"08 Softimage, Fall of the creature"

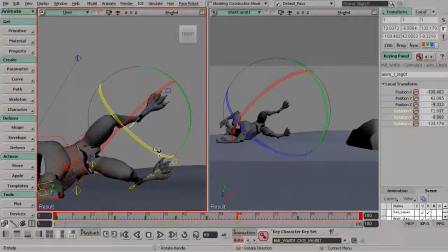[12:24]
We don't too much of a squash here because we need to think about how the pose will gradually change. We don't want a snap in our pose.
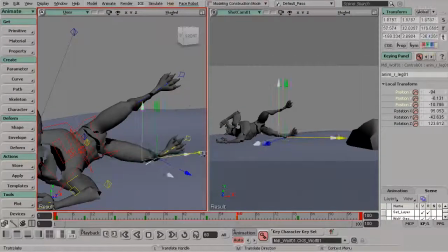[12:36]
And then we'll gradually want to have the right leg start stretching out. So I'm going to bring that up as well.
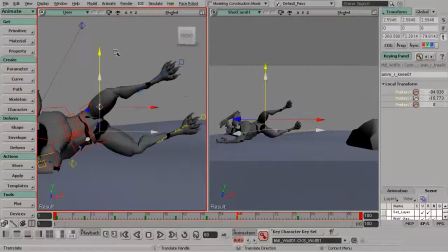[12:48]
And then we can go ahead and take the knee control on the right leg and go ahead and drop that.
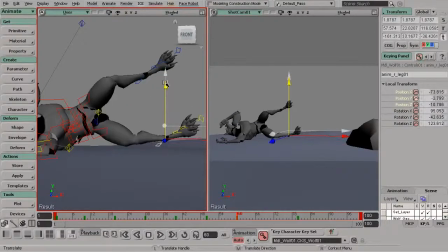[12:52]
In the polishing techniques course, we'll create a really fun part of the animation where the
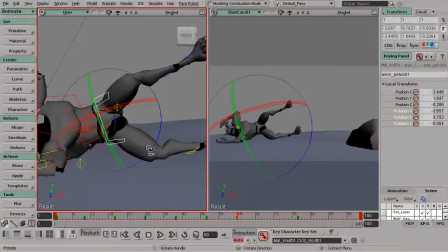[13:00]
legs kind of hit, and then when the creature lands, we'll create a knee bounce just for some more weight in the legs. I'll go ahead and take the ankle, rotate that up a bit more, make sure that the knee is brought down a bit more here.
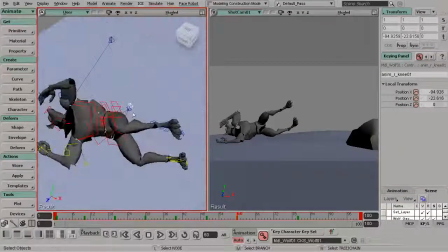[13:21]
Okay, great. And for the left leg, let's go ahead and grab that knee control and bring that up to fix the silhouette.
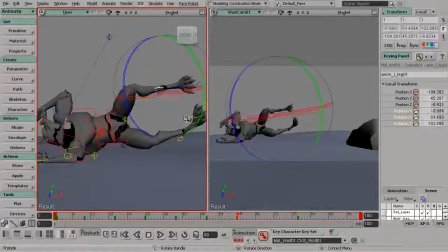[13:30]
Then we'll correct the ankle so it's not at this weird extreme. Just kind of loosening it up a bit.
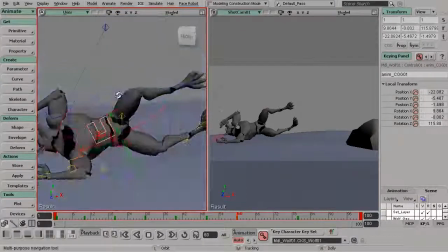[13:38]
Very nice. I think to finish this pose, it's almost just a matter of just going to the center of gravity and tweaking that a bit. I might go ahead and rotate it up just slightly and then translate the character down a bit here.
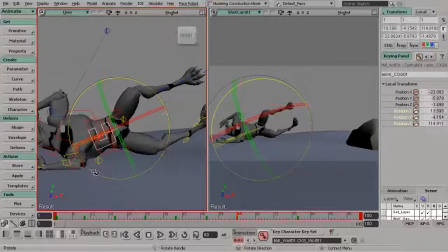[13:52]
But we still want his back to be touching first. We're not ready for the body to actually hit.
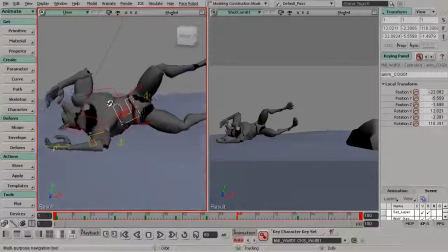[14:00]
We can worry about that in our polish pass.
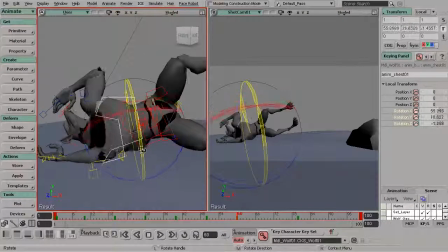[14:05]
We can create a breakdown if we need to. All right, there we have it. Great. So that's going to finish up this lesson. In the next lesson, we're ready to finish our extremes.